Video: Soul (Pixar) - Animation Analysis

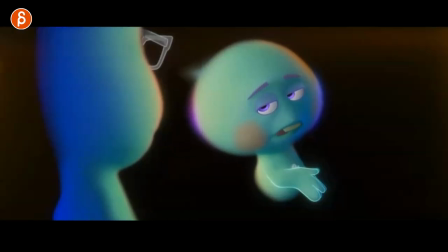(12:23)
See that? there's still movement there's still a moment of hold and at the little slight lean there it still works so do not just
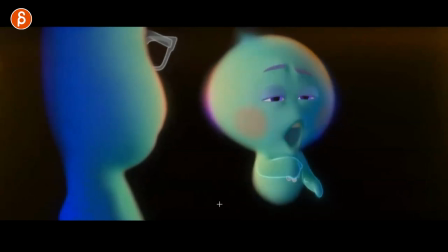(12:31)
hold everything i say do not hold obviously all depends on the style and the action but i think head accents are just criminally underused and i would implore all
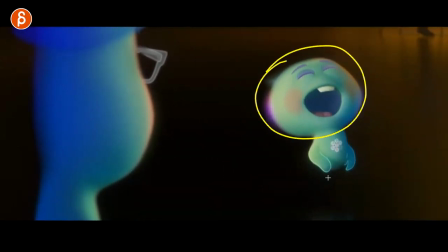(12:39)
of you students if you watch this to think about that this is basically a ginormous head with some floaty stuff underneath so it's like i love that's why i love those characters
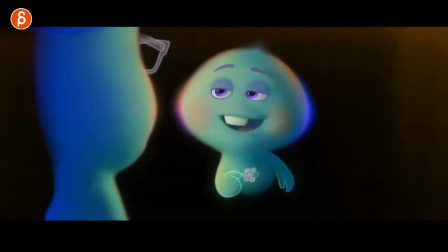(12:46)
it's a great example of like less is more it's simple but you still have a really nice feel to it of
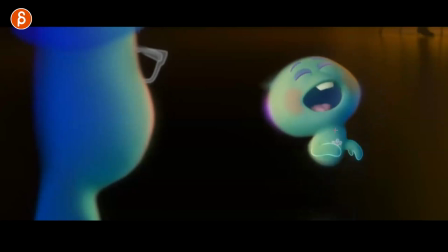(12:53)
that lean back look at the body here it goes up on spots bounce and you can just feel the weight
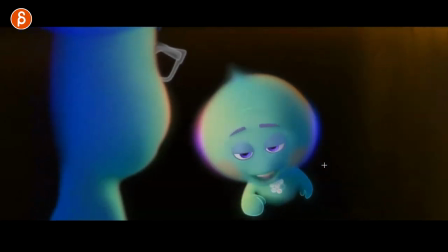(12:58)
in this and then it leans over more bounciness hold and then
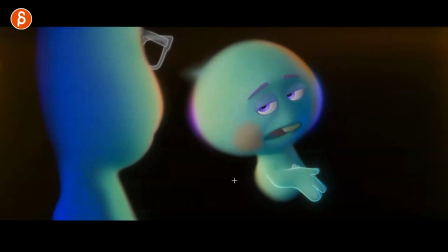(13:02)
and then these are all technical sounds but it's
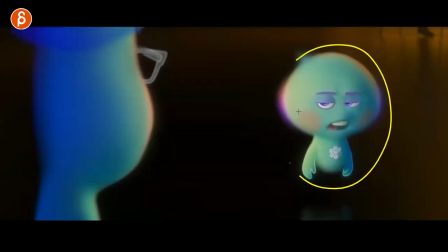(13:07)
just a really really great moment again of movement the timing of it
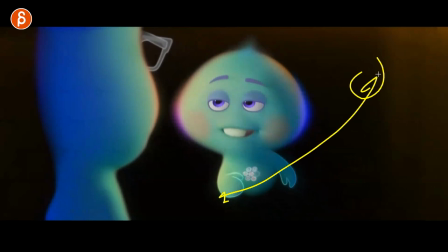(13:11)
the texture of the timing as it changes and then the change where you use depth where it's not you know super small super big but still it
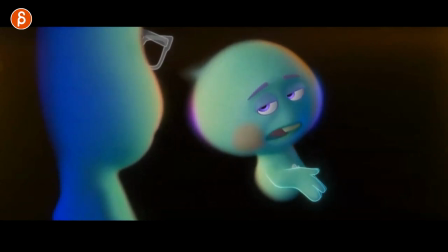(13:19)
uses more of the structure of the set so it's just stuck in one environment it's just overall just a really nice shot and then sticking with
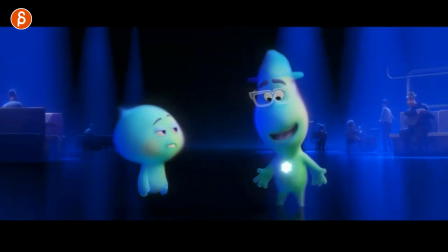(13:26)
this character and again it's for timing you can see it well try this out and i love the just look at the rhythm and the timing of the character moving over and then back and then because everything is kind of slow you have every now a moment of quick hold i love this
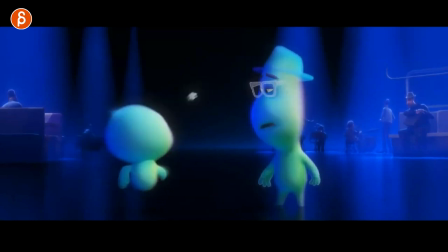(13:42)
this is like a one frame look at this one two look at that and then straight into this, just a little arm disappears and then back into that.
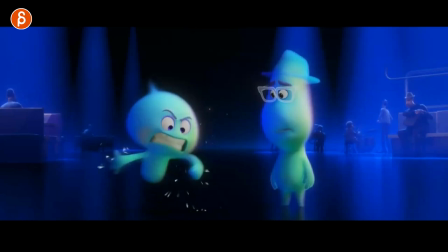(13:50)
And then you want some more craziness just for contrast. And then back into normal.
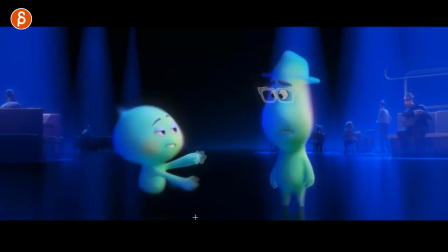(13:56)
And I love this when you got the head not moving. All of these are so many quick moments. It's also really cute if you pay attention to how those hands are structured, like mittens, right? But then suddenly you have fingers. That's great.
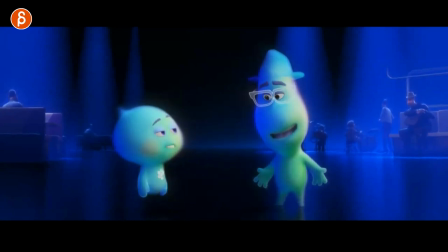(14:12)
It just overall, again, a really great display of contrast and timing where you just got to have a certain rhythm for the scene it's slow it's fast
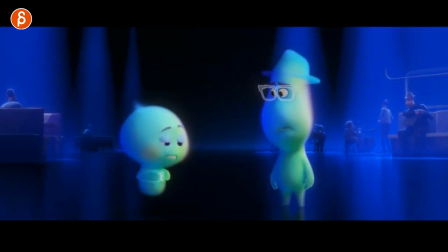(14:21)
also just craziness of the face it's really cartoony with some really awesome quick hand poses arm poses where everything is really really big speaking of big
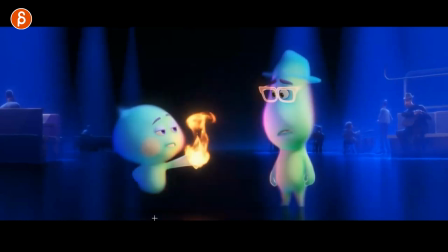(14:30)
I can hear my dog in the background I hope you can't hear it apologize if there's some noise but such a great shot great character just really nice
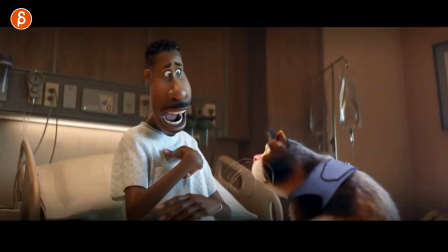(14:38)
contrast between something slow and something fast it's really really neat now switching to this moment kind of fast forward a little bit there's A lot
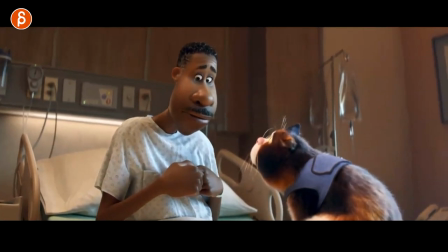(14:45)
of really great moments. And, you know, I pointed out some bigger moments too, but some of the things just I love. I love the more quiet moments and the more subtle moments. So look at when he or she, depending on if it's a spoiler, but when she says, I love this.
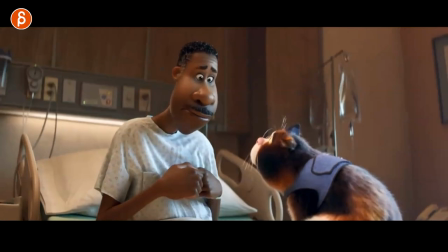(15:02)
Now, there are some other shots in here. And I've shown them before where it's, you know, it's broader, really complex movement. It's really interesting to watch. But I love this. The change of, well, let me think about this. Looking over. Then I'm a frame through this. You can see eyes go up, change the brows.
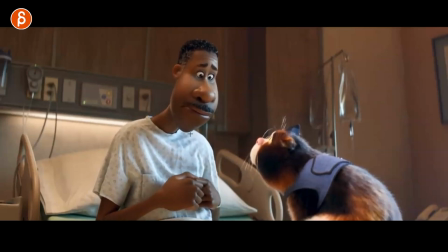(15:19)
And then it's a, mm-hmm, mm-hmm, mm-hmm. But look at the complexity of this. There's a little bit of a, uh-huh, uh-huh, in there and there. This goes down as well with the head. And then a slight change. You can see a slight adjustment in the rotation of the head.
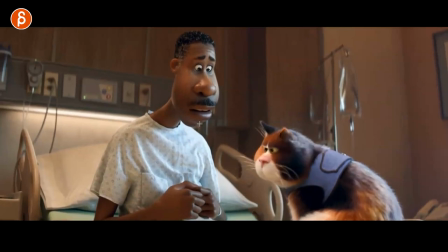(15:33)
Just a little bit here. And then opening of the mouth with another nod. And then into this.
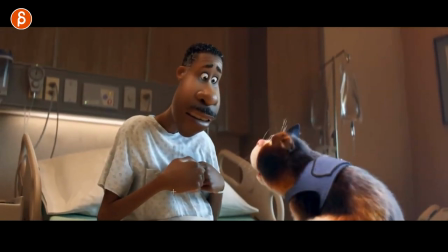(15:39)
Now watch this in real time. I'm going to go back and just play this. And you have, mm-hmm.
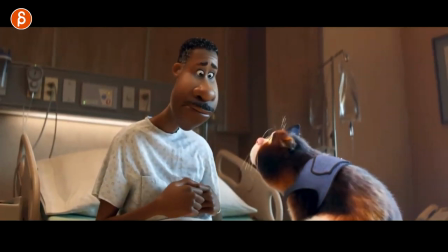(15:44)
I love this. I know this to me, just like that previous shot with the walk.
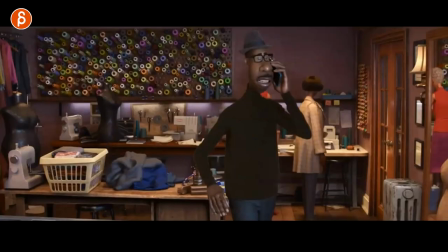(15:50)
That was really, really complex, right? Let's go back and reopen this. This is really complicated and difficult to do.
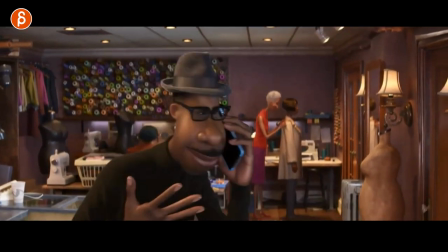(15:57)
You have the walks, the waitress, everything. This is really difficult and really, really long shot.
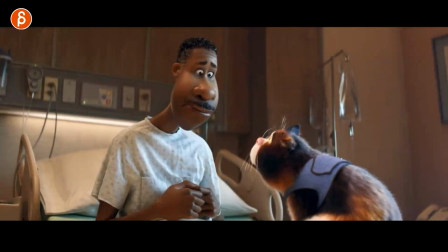(16:02)
I mean, absolutely insane shot. I put this at the same level. I know this is ridiculous because it's from a complexity point of view.
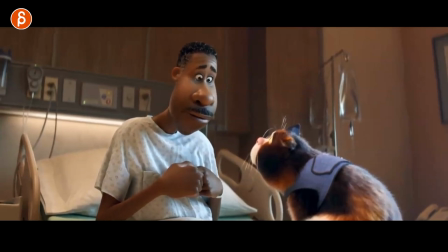(16:10)
There's a mechanics, clearly not the same. But moments like these, when you just have a little bit of a, and then that change, I don't know, this is to me, same level.
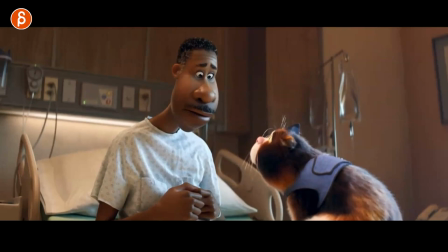(16:19)
I just love it. Level as in how much I love the detail and just a little form of contrast for that.
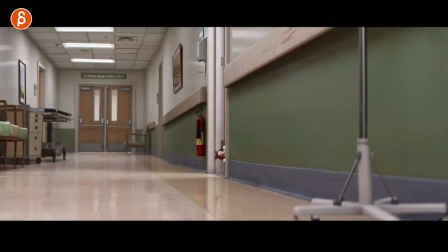(16:25)
It's just so good. Now, next up is this. And I picked this just because, hey, the physicality is really fun to watch.